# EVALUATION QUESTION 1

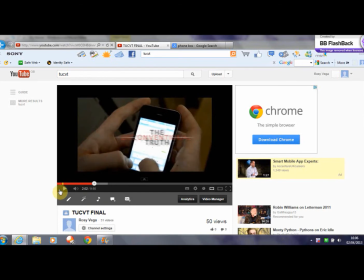So we wanted this to be our first clue to Scarlett not being so innocent and texting another boy whilst she has a boyfriend. We also used a phone number on Jake's father's phone bill as a clue.
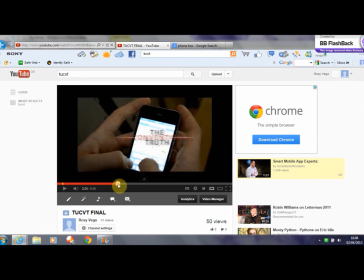I could just find it. Here it is. Bob, you've been ringing this guy since April.
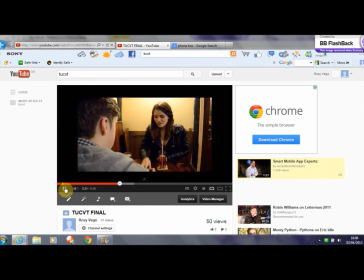Yeah, that's really strange.
So anyway. So what we wanted to show was when Jake pulled out this phone bill that Scarlett clearly recognised the number, but she didn't say anything.
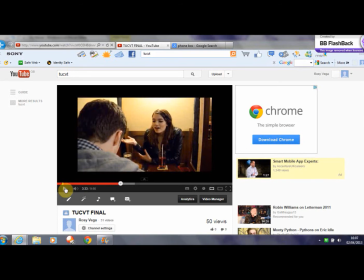So not only is this a clue in the actual film, it's also a clue that Scarlett isn't as innocent and pure as the audience first thinks she is when we first see her. So I feel using mobile phones not only modernised our film, but created secrecy, which is what we wanted.
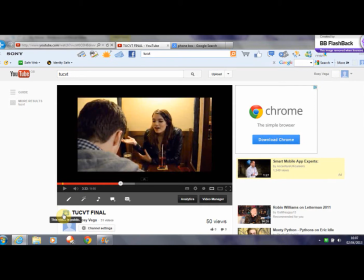One of my favourite clips is when Jake rings the number and you hear the murderer on the phone. I think this worked really effectively. So this is at the end, and this is obviously when Jake realises that Scarlett's father killed his.
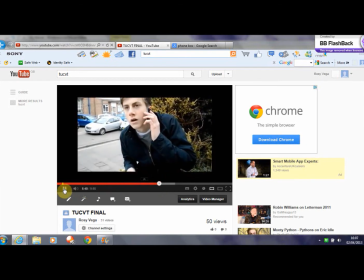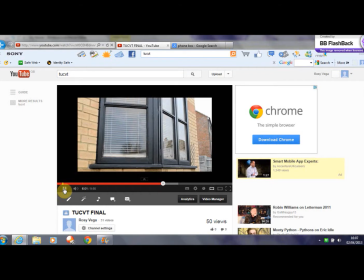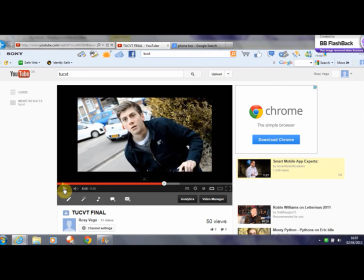So I couldn't actually find a clip, but this is exactly the same as the opening of the film Brick, when Brandon is on the phone to his girlfriend Emily. You can't actually see Emily, but you can just hear her voice, so a voiceover type of thing.
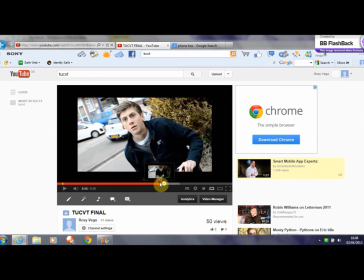And this is similar to when you can hear the murderer saying hello down the phone, but you can't necessarily see them.
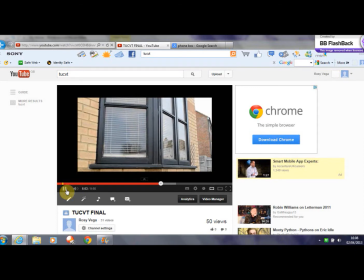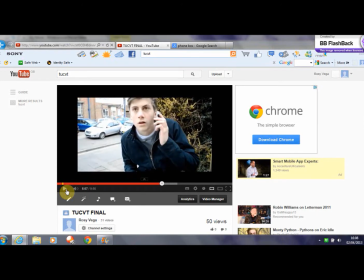So just there, I thought that worked really effectively, and again, as the Venetian blinds are blocking the view of him, it kind of creates a sense of mystery and secrecy, and the audience still aren't sure at this point whether it is him until he walks out of the house and you see the
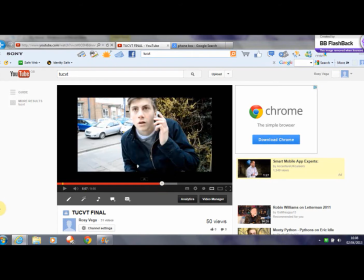dog tags. But yeah, I thought the use of mobile phones worked really well, and I think we challenged the convention well. So yeah, I'm really pleased with that. So to us, lighting was really important to include and experiment with within our film, especially low-key lighting and high contrast to create shadows across faces and reveal a character.
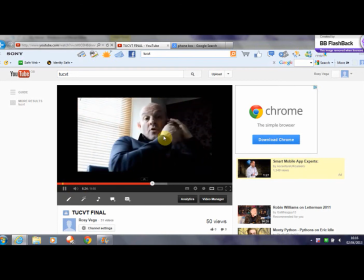So in this scene, we see the villain who is first introduced, so lighting was obviously really important for us.
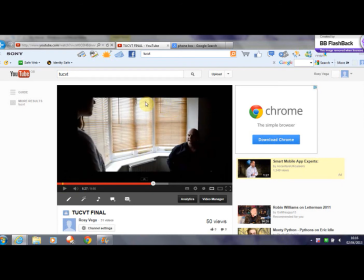So just here, what we've tried to do is have light shining through the Venetian blinds and have Michael's face half shadowed, because this could suggest two sides to him, an evil side and a good side.
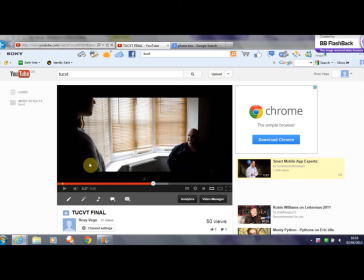We also kept the femme fatale hidden, as we wanted to keep her the secret as much as possible, and as she isn't all that good, we also wanted to make her look quite evil as well. So in this shot we have the light shining through the Venetian blinds,
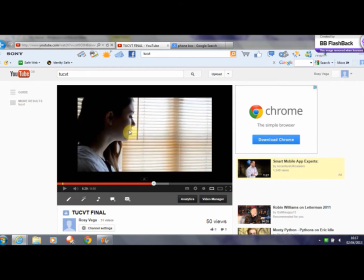which is lighting up the side of her face, but the back of her is dark. So we did this intentionally by turning off all the lights in the living room that we used and just having natural light coming through the Venetian blinds,
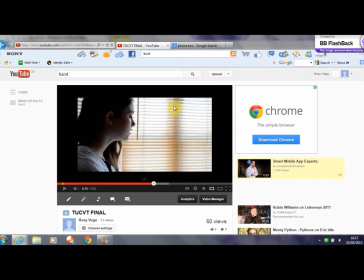as we have seen this in many films before. If I just go onto Google and type in
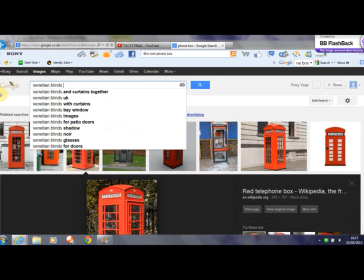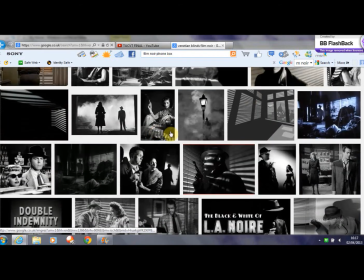it comes up with a whole load of examples. I'm watching films like Double Indemnity, Killer's Kiss.